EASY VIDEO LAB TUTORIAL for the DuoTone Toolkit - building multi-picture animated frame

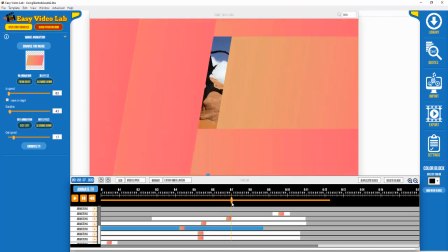It's going to go all the way out to the left,
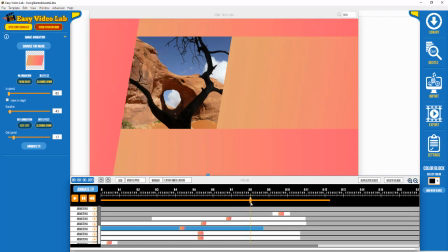and it kind of disappears behind that left panel, and what we see, what we're left here is that left panel, and then this right here is that transition panel that came from the left and went behind everything else,
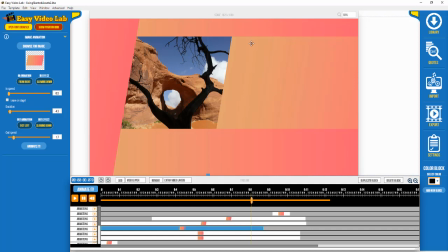and then obviously this is top and this is bottom, and you can see why I chose the full rectangle for the top and bottom, just because the edges and the corners played, it looked nicer that way. So let's continue on. I'm going to go forward a little bit more.
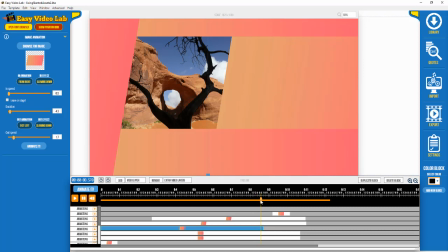That's that picture showing for a couple of seconds, and my thought process was, this is just a great way to display three pictures, maybe product, or in this case, you know, their destination scenes,
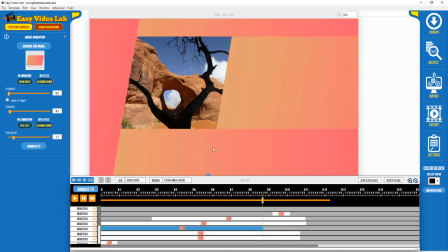and then these would be great places right around here for text and images that you can add from Easy Video Lab. And then right here, notice I've got, this is right here,
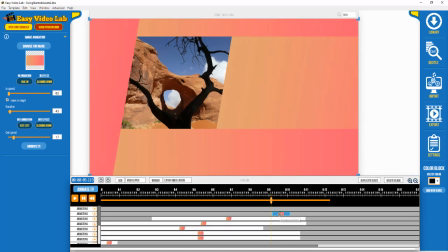this is my fade out kind of image right here. So see this right here? And I've got my fade, it's a fade in animation, slowing down, leave on stage, and it just basically creates my fade out effect
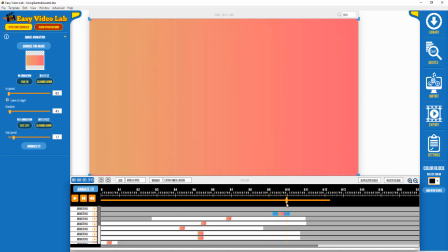to give me a solid surface that I can, again, maybe add a logo, website URL, contact information, and it lasts for a couple of seconds until it goes away.
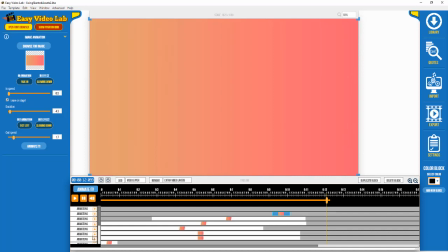So kind of a long explanation on how that worked. And honestly, when I was creating this, just getting
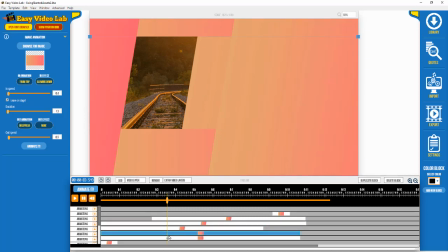the panels set up to where they did what I wanted it to do, them to do, and the timing, that took the longest. And then the very last things were the pictures, you know, the pictures.
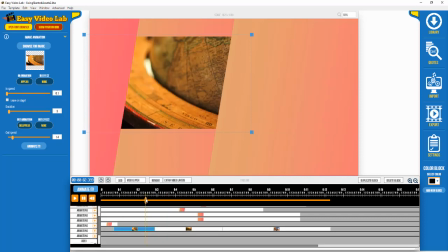That was very easy, you know, to put in once I had these open spots right here, because this is basically just a, you know, open space. Then I was able to easily put my images in and set the transition of them when
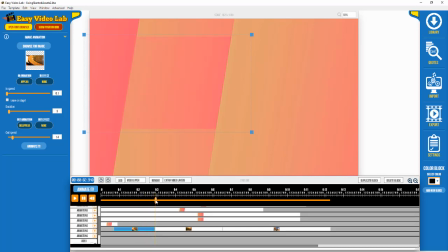those sliding panels were in place, moving, and see how it just transitions right there, exposing that picture, and the same with this one right here.
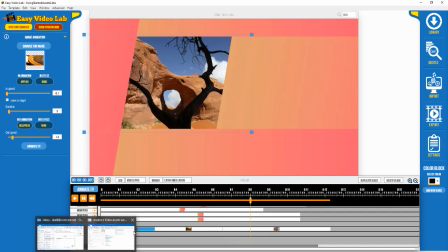Anyway, that was a lot of fun, took a lot of work, but I thought I just wanted to explore a little more complicated project using these panels or these PNG
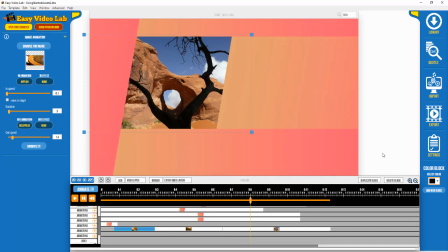overlays and backgrounds in the DuoTone color schemes that, again, add quite a bit of character to an otherwise a boring frame of these images. So I hope I didn't confuse you too much. And again, I'll make this
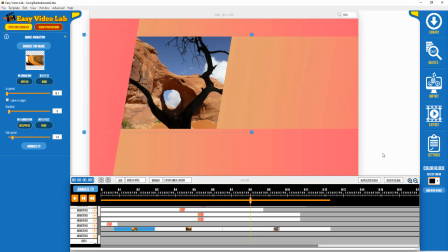project available as a template so you can use it as to tear it apart and dig around and look at my settings and maybe duplicate the effort and see if you can kind of come up with a something similar.